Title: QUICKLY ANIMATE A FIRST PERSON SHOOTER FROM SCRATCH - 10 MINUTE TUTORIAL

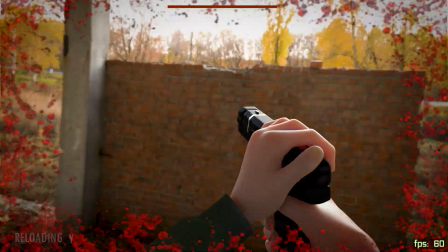We just reached 5,000 subscribers, so to celebrate, I am going to be showing you how I made this first-person shooter in less than 2 hours.
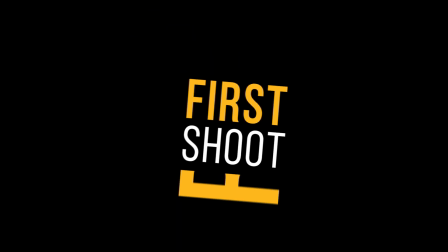Follow me for this speed tutorial. First, the not so glamorous part, shoot reference.
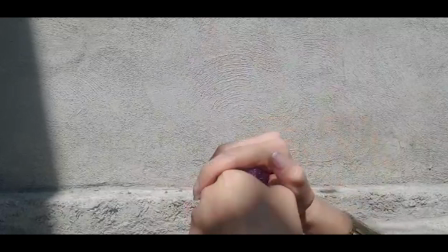I am going to be using this little purple body that proves that you can be creative with any prop. Then I'm gonna go to Turbo Squid.
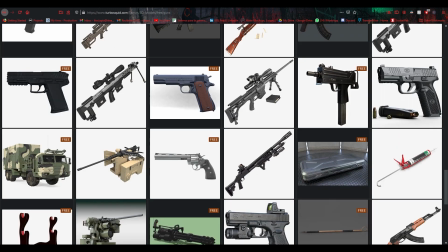Download a general handgun. This one is free. I am going to link it in the description down below.
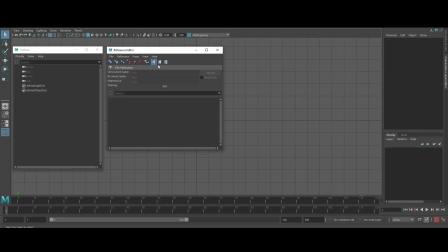I am gathering it as reference as well as my human rig, and I am going to hide a lot of the parts of my rig so they don't bother me in camera view.
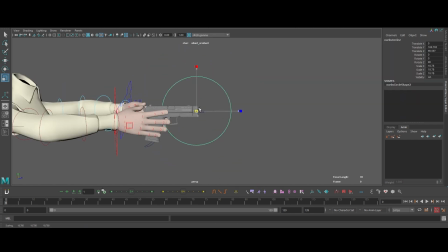Then I take the curve, I shape it as my weapon, and I'm putting the geo inside the hierarchy for that curve.
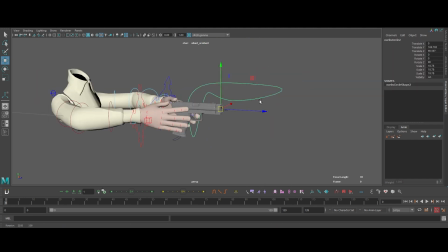What I want to do next is create my camera. It has to be in the middle of the arms of my character.
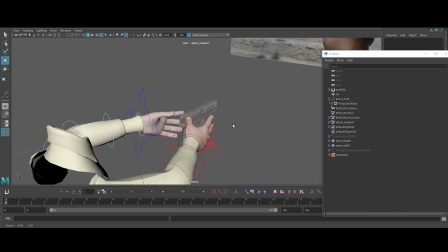And one very important thing is that we have to think about gameplay. What is going to be comfortable for the user?
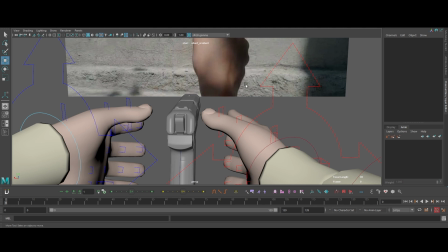They have to feel as if they were holding the weapon, but at the same time, it doesn't have to block a lot of the player's view.
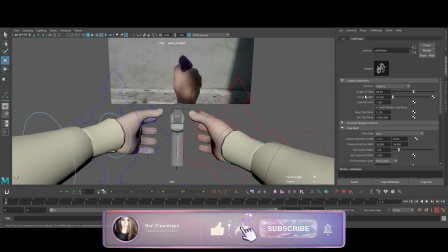Please like this video if you're enjoying it so far. Let me know in the comments down below which is your favorite first-person shooter game.
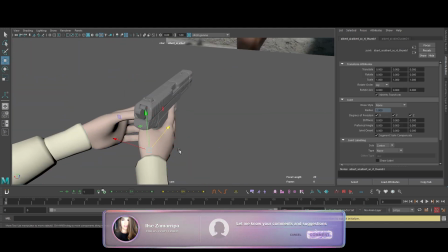Now I'm heading over to perspective view, I'm scaling the weapon, and I'm making the fingers look nice, just like in my reference.
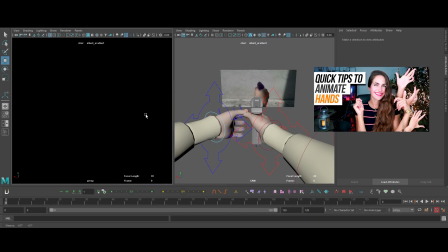In case you haven't, make sure you check out my hand animation video. You can find it in the top right corner.
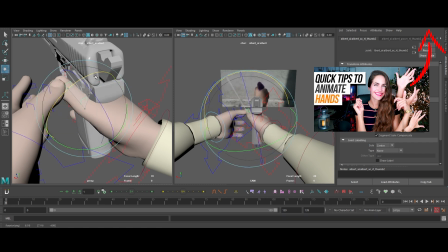Here I am rotating my carpals, metacarpals, and phalanges. Out of all the fingers, the thumb is always the trickiest.
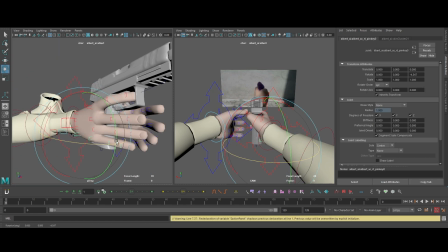The thumb actions are flexion, extension, abduction, adduction, and opposition.
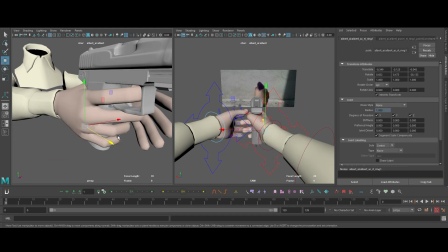So there's always a lot going on with the movement of the thumb. I strongly recommend that you look at your hand or look at your reference,
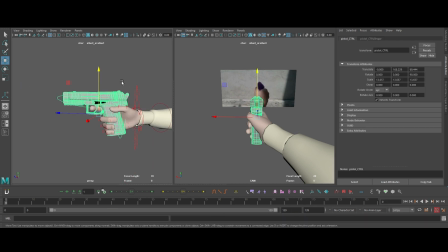because even if you think you know how your thumb moves, maybe you don't, because thumbs are weird.
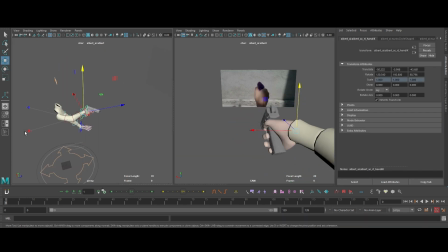Never animate only to camera, you also have to animate everything in perspective. It is not convenient to just animate using your main camera, because when you do this, other departments that go after you,
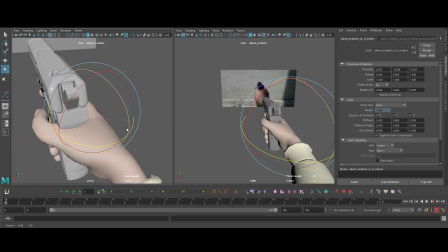for example if they are gonna do the lighting, the rendering, and all of that after you've animated,
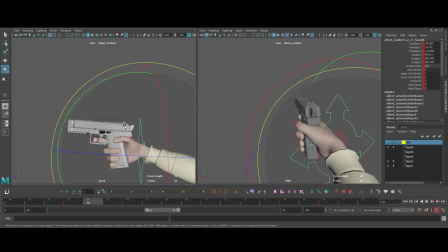they can run into big trouble if you didn't animate things properly in perspective.
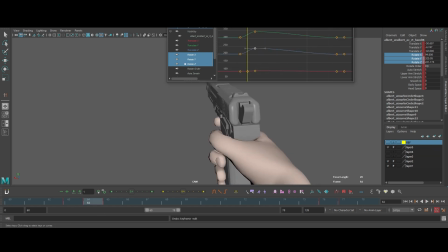Things can look off, elements can be on top of each other, there can even be a mirror in the shot that you weren't even planning.
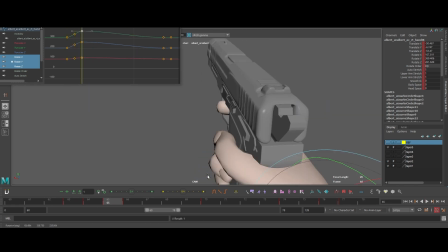Now I'm adding my first key poses. While animating a weapon, it's very common to make different mistakes regarding the model of the weapon you're working with. In this case, we're using a normal handgun, and we have to take into account the recoil.
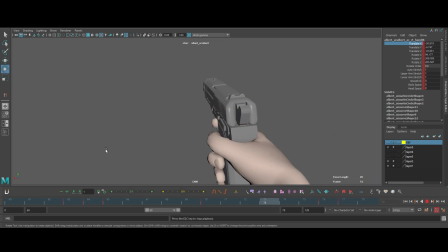The recoil, the charging, the shooting, the speed, all those elements are going to be different depending on the kind of weapon you're animating.
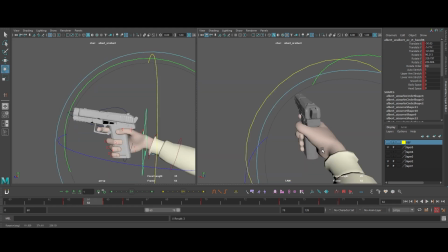You gotta be careful with that and look at real reference for them.
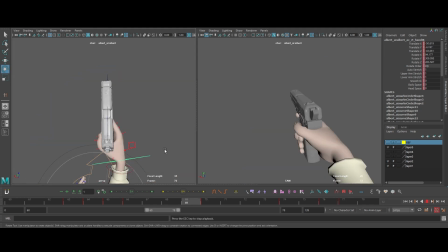When we're animating for gameplay, it's very important to create animations that loop, which means that the first frame and the last frame need to be exactly the same.
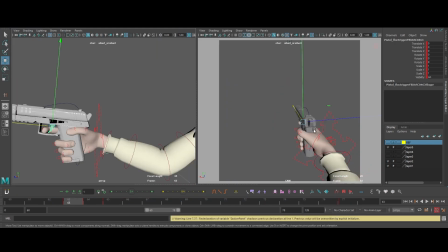That way you export your animation in chunks to later import it into Unreal Engine, for example, and assign different buttons for different actions.
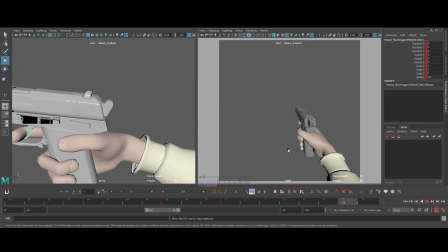But as long as everything goes back to that same frame, it doesn't really matter which button the user presses,
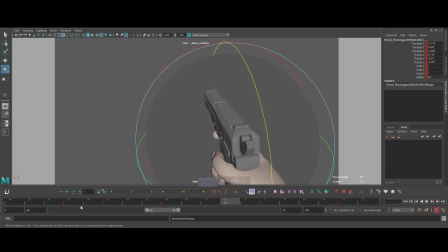since visually it's always going back to that same first pose. To the player, the animation is seamless. In this case, the shooting action is going to take 15 frames.
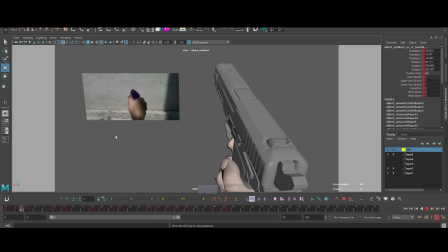The first frame, the last frame need to be the same, and then what I'm going to do is just take those 15 frames and repeat them again and again.
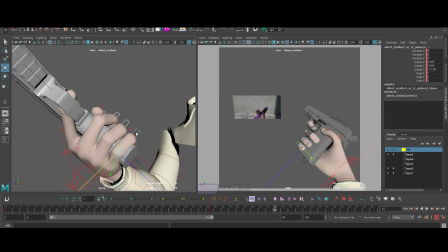So just copy paste, just because I am rendering it all together and you can see what the action looks like.
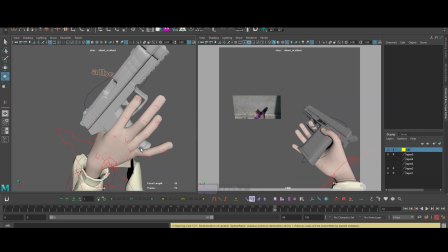Now the second action, which is the loading. Here I am placing the fingers, making sure that it sort of follows my reference.
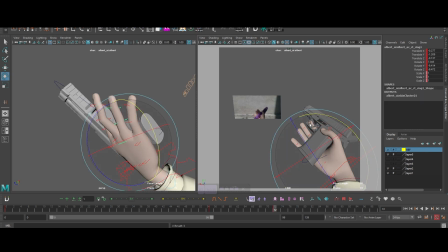I am making it a little bit heavier because my object in my reference obviously was very light.
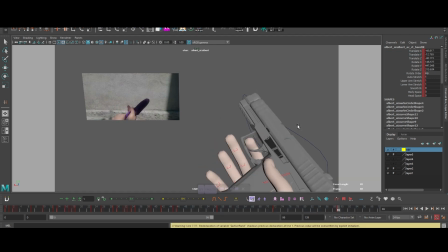Remember that when things are heavy and we are animating those heavy objects or heavy characters like Godzilla,
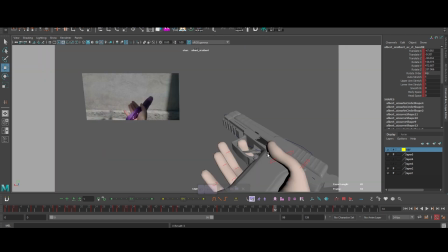for example, it's gonna take a long time for them to gain speed.
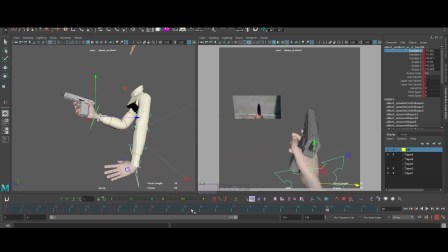Once they gain speed, they can be very fast, but to gain that speed, they're gonna take longer.
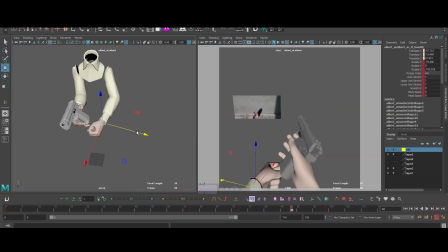So in this case, what I'm doing is that I'm making my weapon stay kind of in the same position.
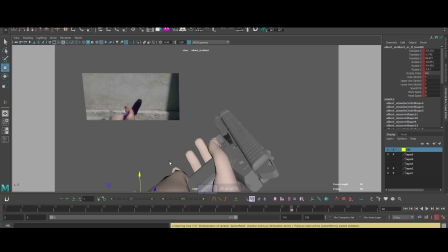I am aiming for the tip of the gun to stay kind of in the same place, so you can really feel that the hand is moving,
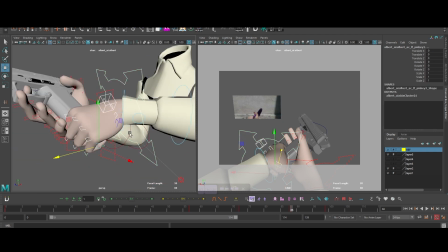but it's taking a little bit of effort to move that hand. Now comes the time to engage the left hand as well.
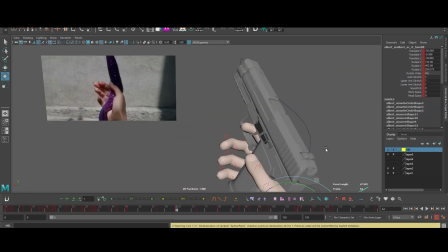The left hand is going to be catching the magazine outside of frame, and then it's going to be loading it and putting it back.
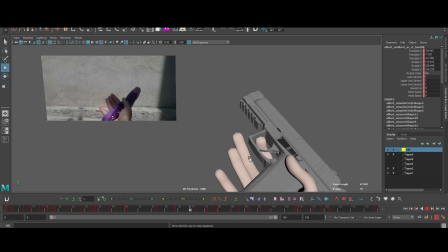So we're actually just going to see the left hand when it's putting the magazine back.
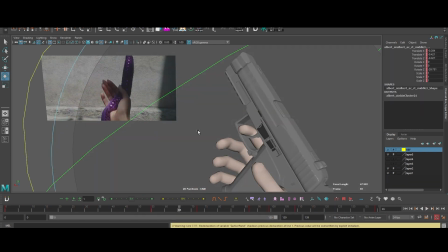This is a clever little trick that I'm implementing because we don't have a magazine geo and I don't plan on modeling one just now, so we're not going to see it.
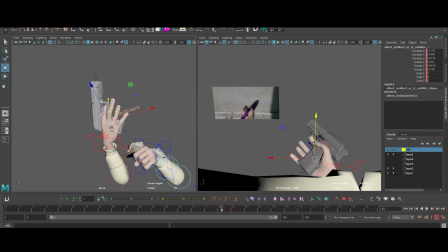One little secret that now you know is that in game animation sometimes you don't see the magazine,
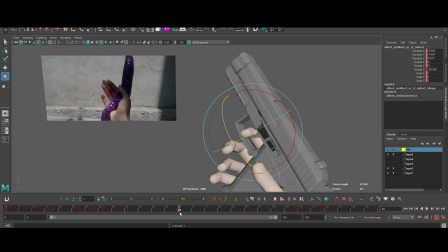the little chamber, because putting in the bullets and everything would take time, would make everything a little bit more complicated. If you had a different gun, the animation would change a lot. So in game animation, we usually want to animate things very fast, and we want to submit the shot with the highest quality possible as soon as we can.
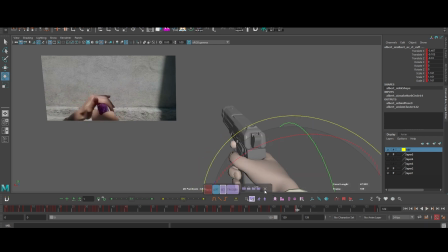Also, the player is excited and they want to charge the gun fast,
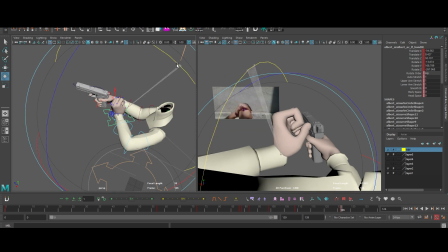so the gameplay would be very slow and feel dull if these actions took too much time.
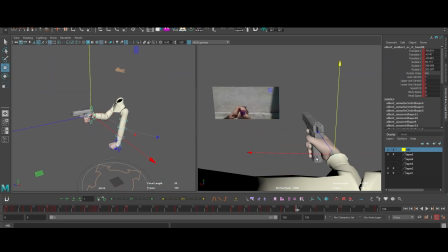Now the character is pulling back the slide.
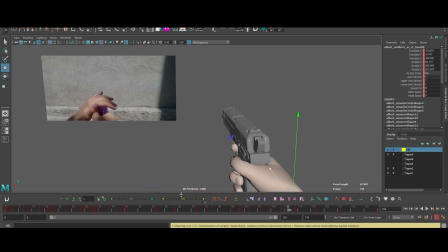In my reference, I noticed that my hand was looking too feminine, something that I didn't love once I was seeing it here.
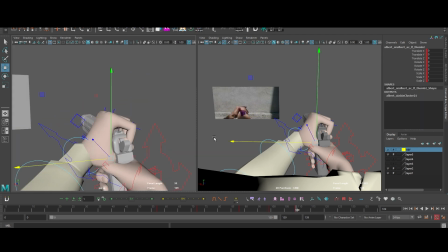So I am aiming here for a less delicate hand shape, something where the fingers are a little bit more engaged as he's grabbing the slide.
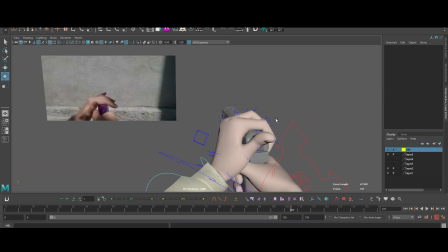I am working here with every single finger. I just uploaded 3 videos to our Patreon account explaining how to animate hands.
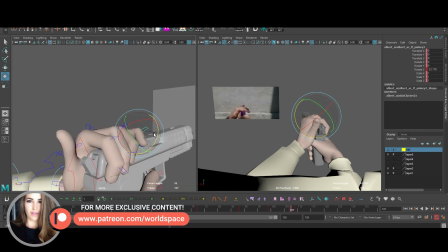It's a step-by-step guide in Maya so you can follow along. I strongly recommend that you go watch those little tutorials about how to make hands instantly more appealing,
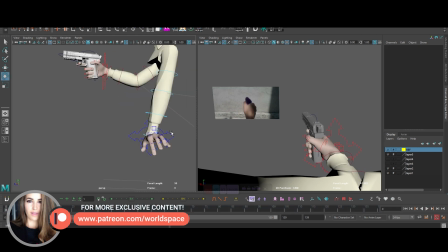relaxing the fingers, and how to create overlap and that like natural organic feeling in seconds.
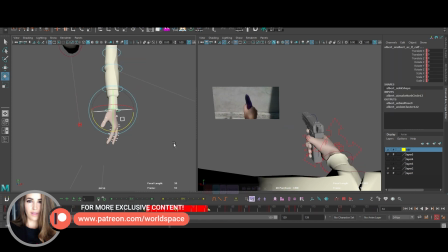Little tips and tricks of how you can learn to use your graph editor. Remember that my Patreon subscription is actually very affordable.
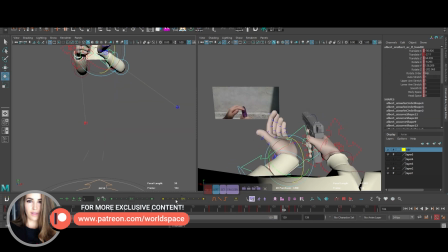I made it so that it's accessible and affordable to anybody. And that little subscription really helps me pay for my editor, as well as me expanding this channel and this community, so I really appreciate the ones who help me.
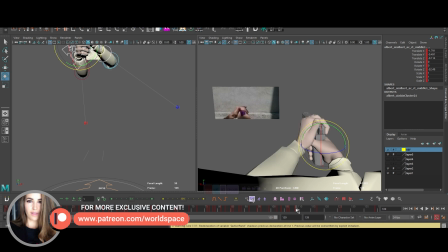As of today that I'm recording this video, I have 7 amazing Patreons. Sonny, Andres, Kian, Leclerc, Michael Philippe, Ender, and Mauricio.
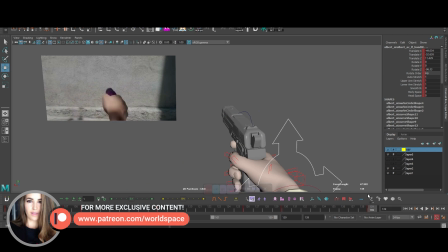Thank you guys so much for being the official sponsors of my channel.
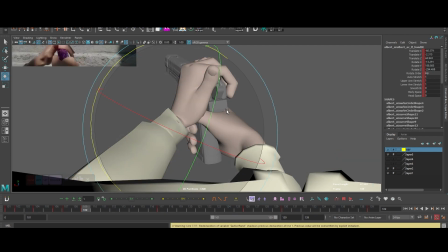Now what I'm doing here is that I am not constraining the left hand to the weapon at all.
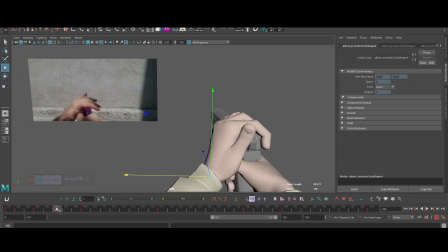I'm actually leaving it free. Why? Because it's only gonna be in contact with the weapon for a few frames. So if I really eyeball it and make it match, I will have a lot more freedom to animate. If you're using this technique, you just gotta be very careful, because it's very easy for things to look slidey.
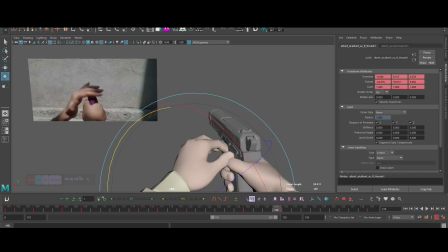So the best way to do this would be to look at something in the weapon that has texture,
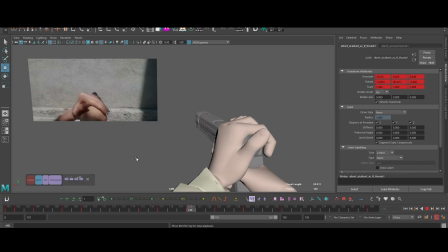see a part of a hand that's touching that area, and go frame by frame, making that match.
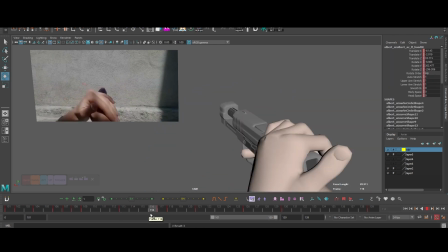So it doesn't look like the hand is moving and the weapon is not moving, or the hand is moving more than the actual slide.
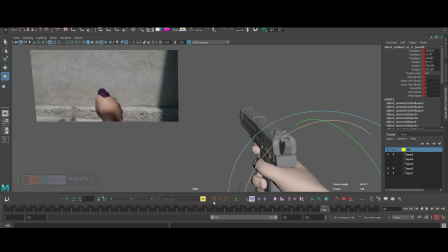Now, as soon as the left hand comes on top of the weapon, we want to feel that little weight down.
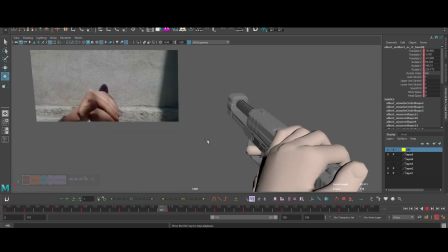The key to a realistic performance when you're animating in 3D is to really be careful about all those little elements, like physics.
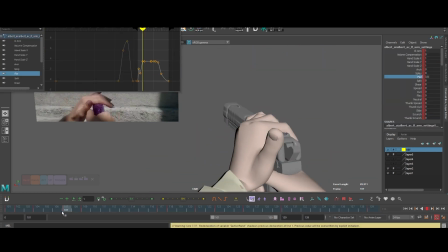This is a tricky part because the weapon is constrained to the right hand, but the left hand, as I was telling you, is free.
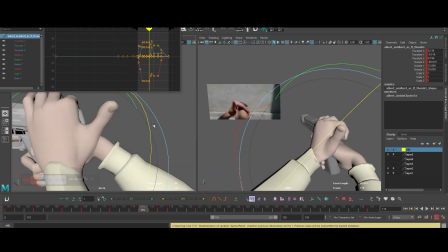So now we're actually countering the animation.
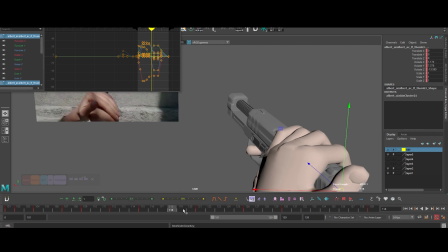We want the right hand to be reacting, but we want the left hand to follow, and this is a little bit complicated, a little bit tricky, but fun.
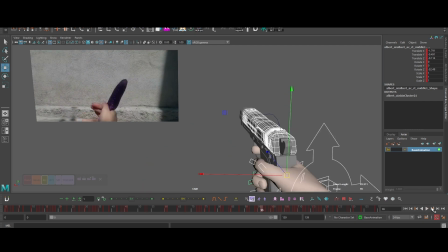The camera animation can really vary from game to game. Some games have a really intense camera motion, and some others are more subtle.
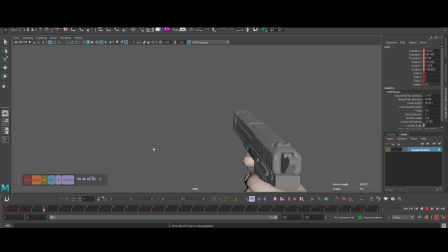One thing that we take into account is that animation for game works by layering animation.
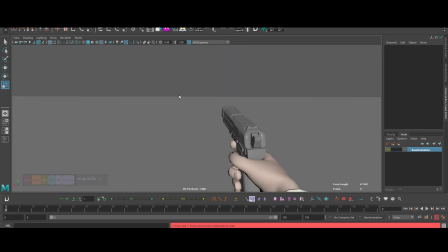So whatever I am animating right now needs to be a little bit subtle, because there will also be a motion of the camera if my character is moving in space, if the character is walking forward,
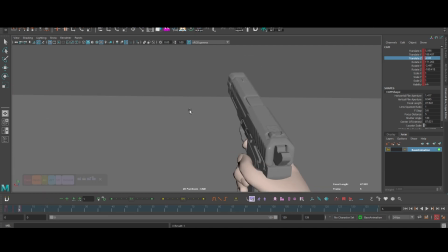backward, sideways, looking up or down. That is part of the gameplay.